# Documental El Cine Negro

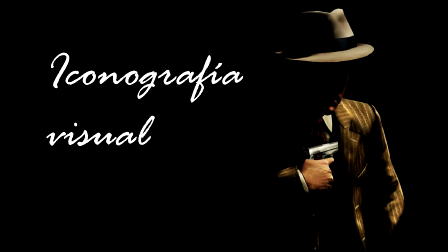(4:18)
Iconografía visual La característica más resaltante en el aspecto visual es la iluminación, pues esta es la que llama más la atención del espectador, la iluminación de claroscuros.
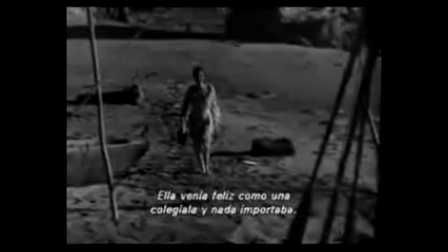(4:32)
Esta iluminación es de baja intensidad,
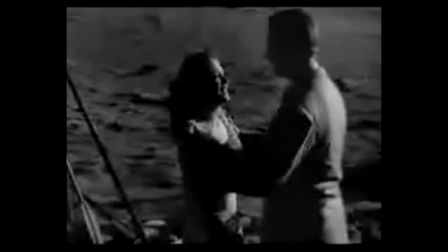(4:35)
caracterizada por fuertes contrastes, así también como sombras y luces que no solo se limitan a llevarse a cabo en exteriores nocturnos, sino también en interiores.
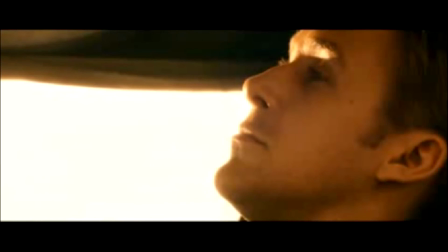(4:44)
La luz lateral es intensa, utilizada para revelar solo una parte del rostro.
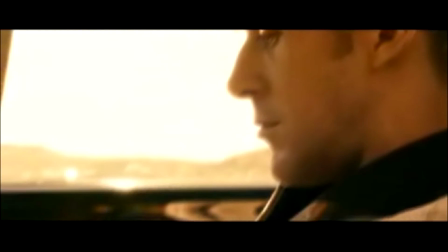(4:49)
El objetivo de este planteamiento es resaltar los rasgos de las expresiones en los rostros, de manera que podamos meternos más en la psicología de un personaje o de una situación.
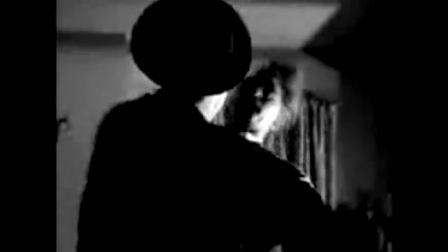(4:58)
Este estilo surgió de directores de fotografía como Nicolás Musuraca, John F. Seitz o John Alton,
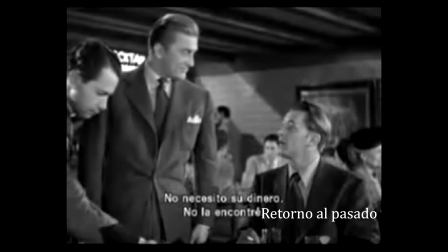(5:06)
quienes elevaron este estilo a su nivel más alto en filmes como Retorno al pasado, Perdición y La brigada suicida.
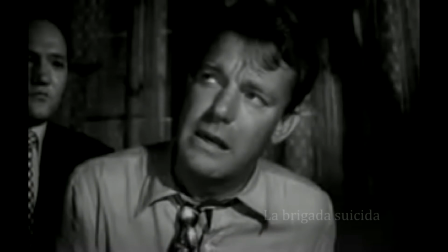(5:14)
Su manera de emplear la fotografía en blanco y negro con fuertes contrastes,
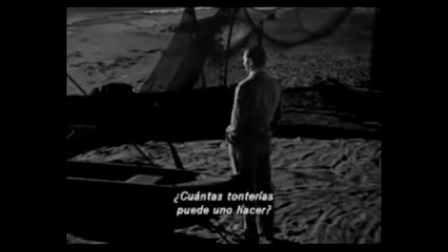(5:18)
exteriores diurnos y un muy realista trabajo nocturnos se volvió el estándar del estilo negro.
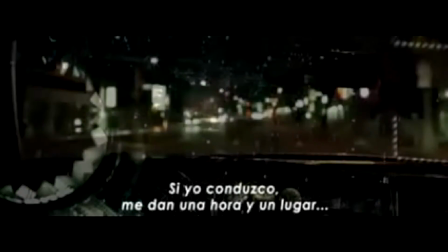(5:26)
Lenguaje. La fuerza verbal del cine negro proviene de la poesía Hard Boiled,
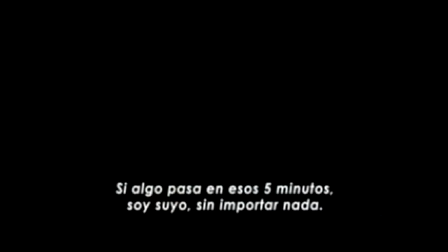(5:33)
en donde los diálogos entre personajes están repletos de comentarios muy inteligentes y poéticos.
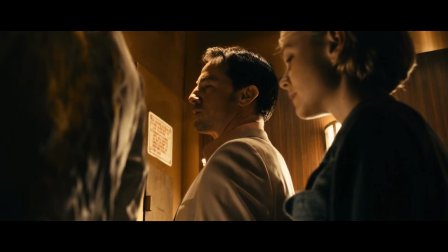(5:40)
Se emplea también la narración en Off, en primera persona, cumpliendo varios propósitos,
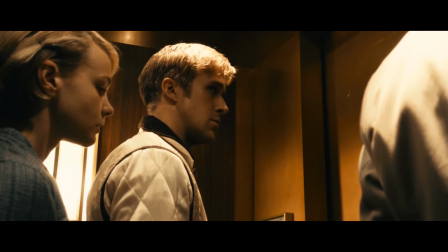(5:45)
principalmente situarnos en la mente del protagonista y obligar al espectador a identificarse con el personaje,
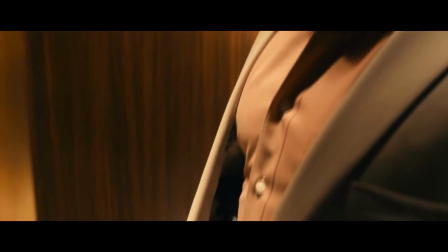(5:51)
dejando de lado sus defectos y sus comportamientos criminales.
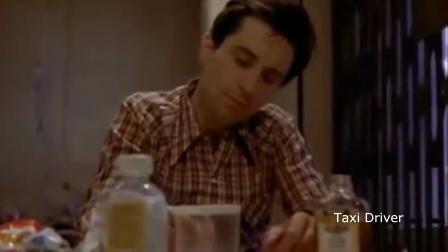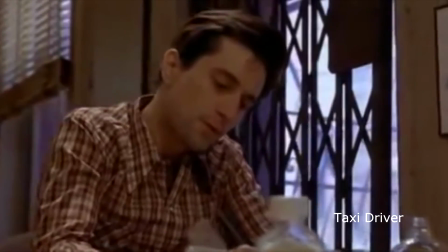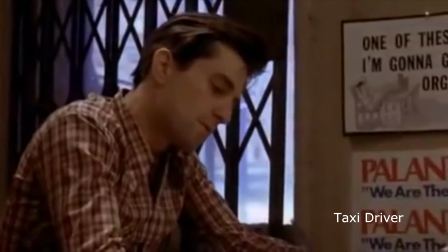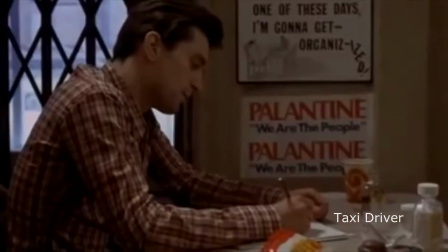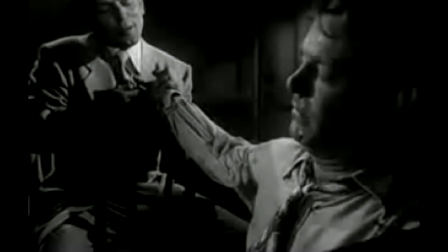(6:16)
Estas son las características más importantes del cine negro que debemos rescatar,
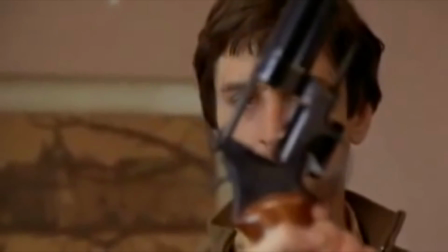(6:21)
las cuales se han ido moldeando poco a poco a base de distintas referencias, las cuales convirtieron al cine negro en lo que es hoy en día.